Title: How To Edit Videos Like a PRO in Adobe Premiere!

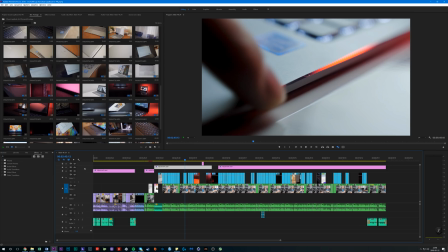So instead of color grading individual clips, anything you apply to the adjustment layer is already automatically apply to anything that's below it.
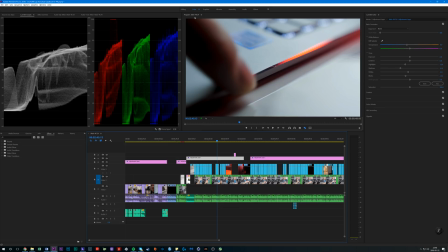So you can easily do a blanket grade throughout your entire video or like certain portions of the scenes that you know are familiar. For example for me I shoot in the studio with the same light all the same settings so my white balance doesn't really change and
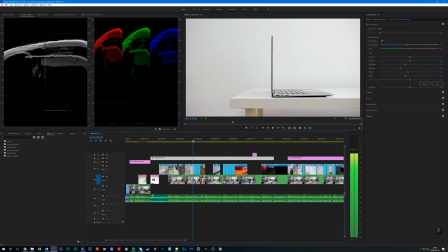so that means that I can apply the exact same grade across pretty much my entire b-roll shot and then be pretty happy with it.
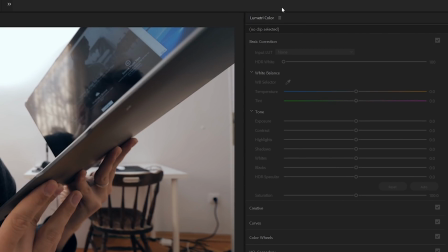So I use Lumetri Looks it's built into Premiere it's super powerful and I use my white walls as the benchmarks to get that perfect white and I use
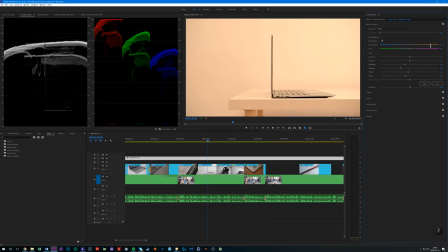the RGB parade on the left side to adjust my white balance between the tint of the like temperature and then the tint as well to
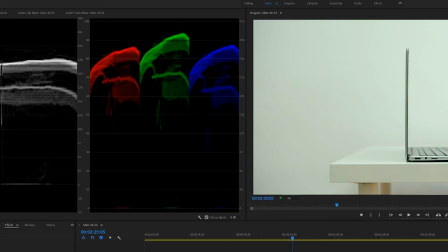make sure that I'm not too green or too purple and then making sure that my graph the RGB parade aligns accordingly where those peaks happen. Now in terms of exposure adjustment I normally just crush my shadows and my blacks and bring up the contrast a little
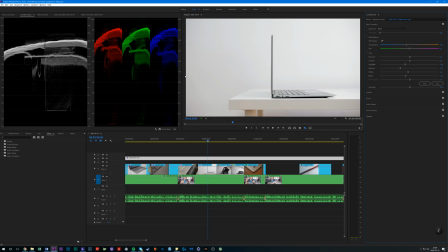bit so that we have a little bit of pop in the scene because I shoot in a slightly flatter profile with my GH5. And to make sure my exposure is correct I refer to the Luma waveform because my monitor is color accurate and it's calibrated but sometimes
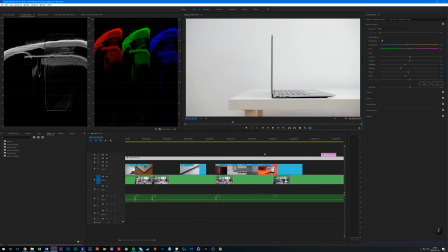you need to know when you are clipping the highlights and when you're crushing your blacks too much and the Luma waveform shows you exactly that. And once I create that blanket grade using adjustment layers I would normally go in and make sure that my clips match up an exposure and color and do little tweaks here and there if needed.
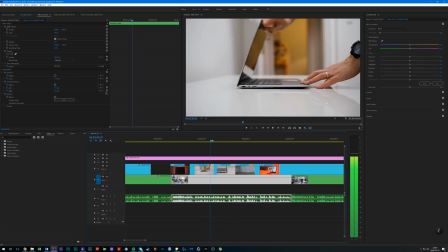For example in these white scenes one is a bit darker than the other and making sure that the match creates a
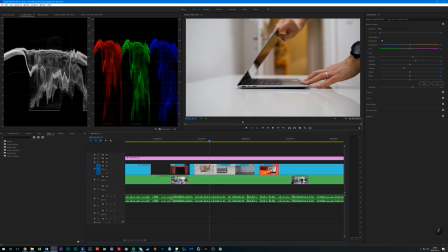seamless cut instead of you noticing that one was not properly exposed out of camera.
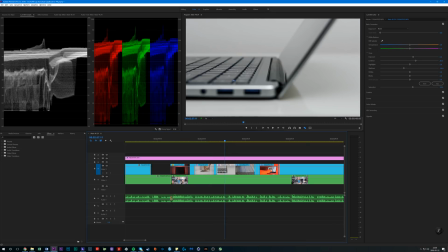And some of you may be wondering how I decide on my grade.
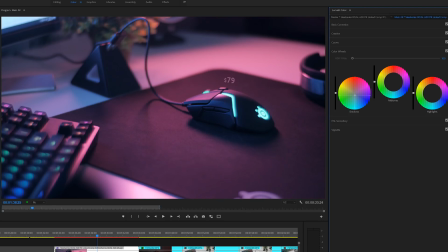Normally I would just add a little bit of teal or blues into the shadows and a little bit oranges into the midtones to warm up that scene
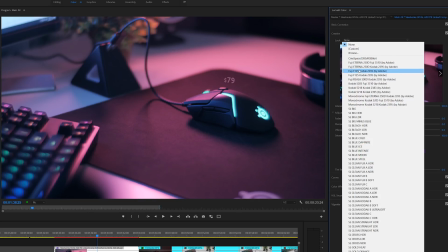and don't touch the highlights at all because they're perfectly white already and sometimes I would send in some screenshots to some people and wondering what they
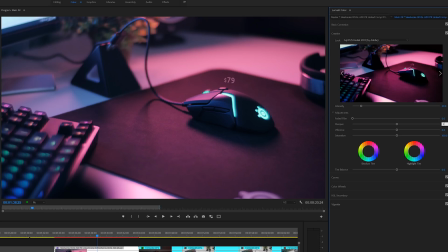think about certain grades and that way you get a little bit of an idea on like what people like uh not just what you're looking at but
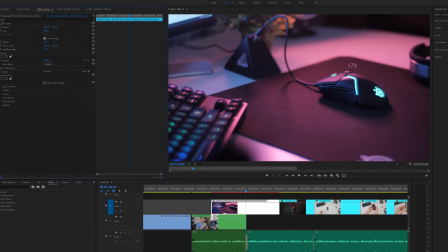uh some people may give you suggestions on like make the scene a bit warmer it's too you know too cool or something like that that happens
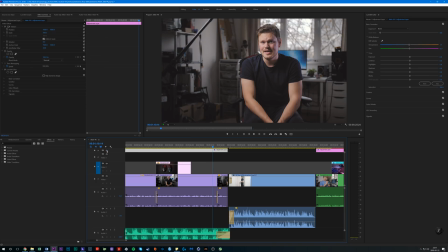in my workflow quite often the most important thing is the skin tone and so that could be your reference point it is why i add a little
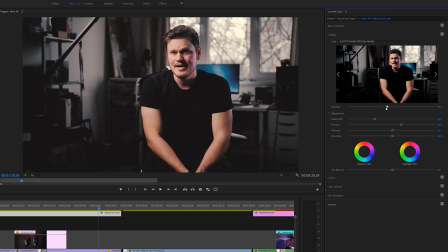thing on the creative side because it like makes my skin a little bit more pink than it is out of camera it's like too yellow out of camera which is not which is not what I look like anyway but making sure that your skin tone is fine in the
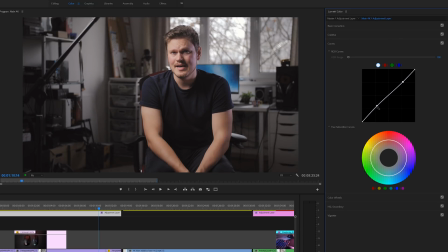grade is kind of like your reference point and then from then you can add little things here and there to spice it up if you want to go for particular
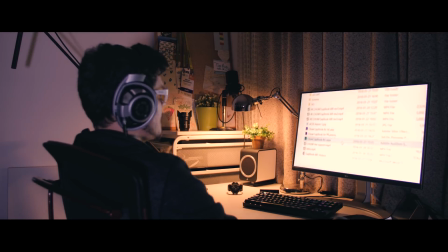look and so the final thing is obviously to watch your entire creation I normally do that render it out send it over for a little approval
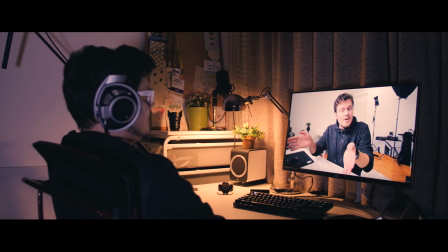within our team so that if there are any mistakes they're being picked up by other people and so that gives us a little bit of leeway from me finishing a project and then from us actually publishing it on YouTube.
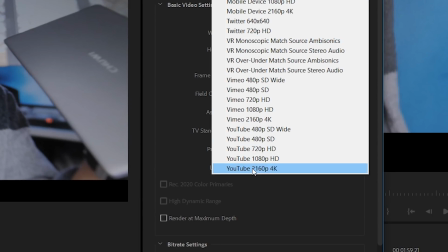And for the export settings I use the YouTube 4k preset because it's quite standard.
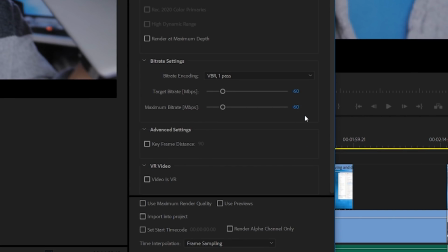Quality is awesome but I do bump up my debit rate to 60 minimum and maximum to 90 and I rename the file following resolution,
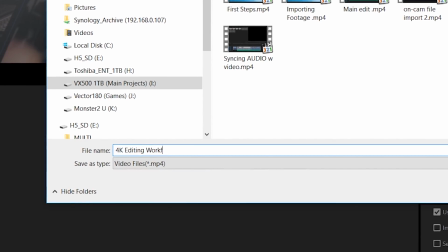the name of the project and revision number so that if I have to rerun the things in different resolutions or different revisions. I know exactly when things have been rendered and it's not just like a copy of your final project, copy, copy, copy of your final project. It is all by revisions. All right, so that's how I edit. I hope this workflow video has been helpful for you to maybe learn something new and if you have any tips on how I can improve my overall efficiency in the timeline or whatever, let me know in the comments. And in terms of archiving, I just, you know, once Once the project is finished and it's uploaded, I just cut that entire folder into my NAS for archiving so that I can access anything from that entire project later on. So I save absolutely everything for future use potentially, but I don't know, like 95% of the time, I never open any folder once it's been archived. So maybe I should rethink my archiving strategy. But yeah, that's it. I'm Dimitri. Thanks so much for watching. We'll see you in the next video.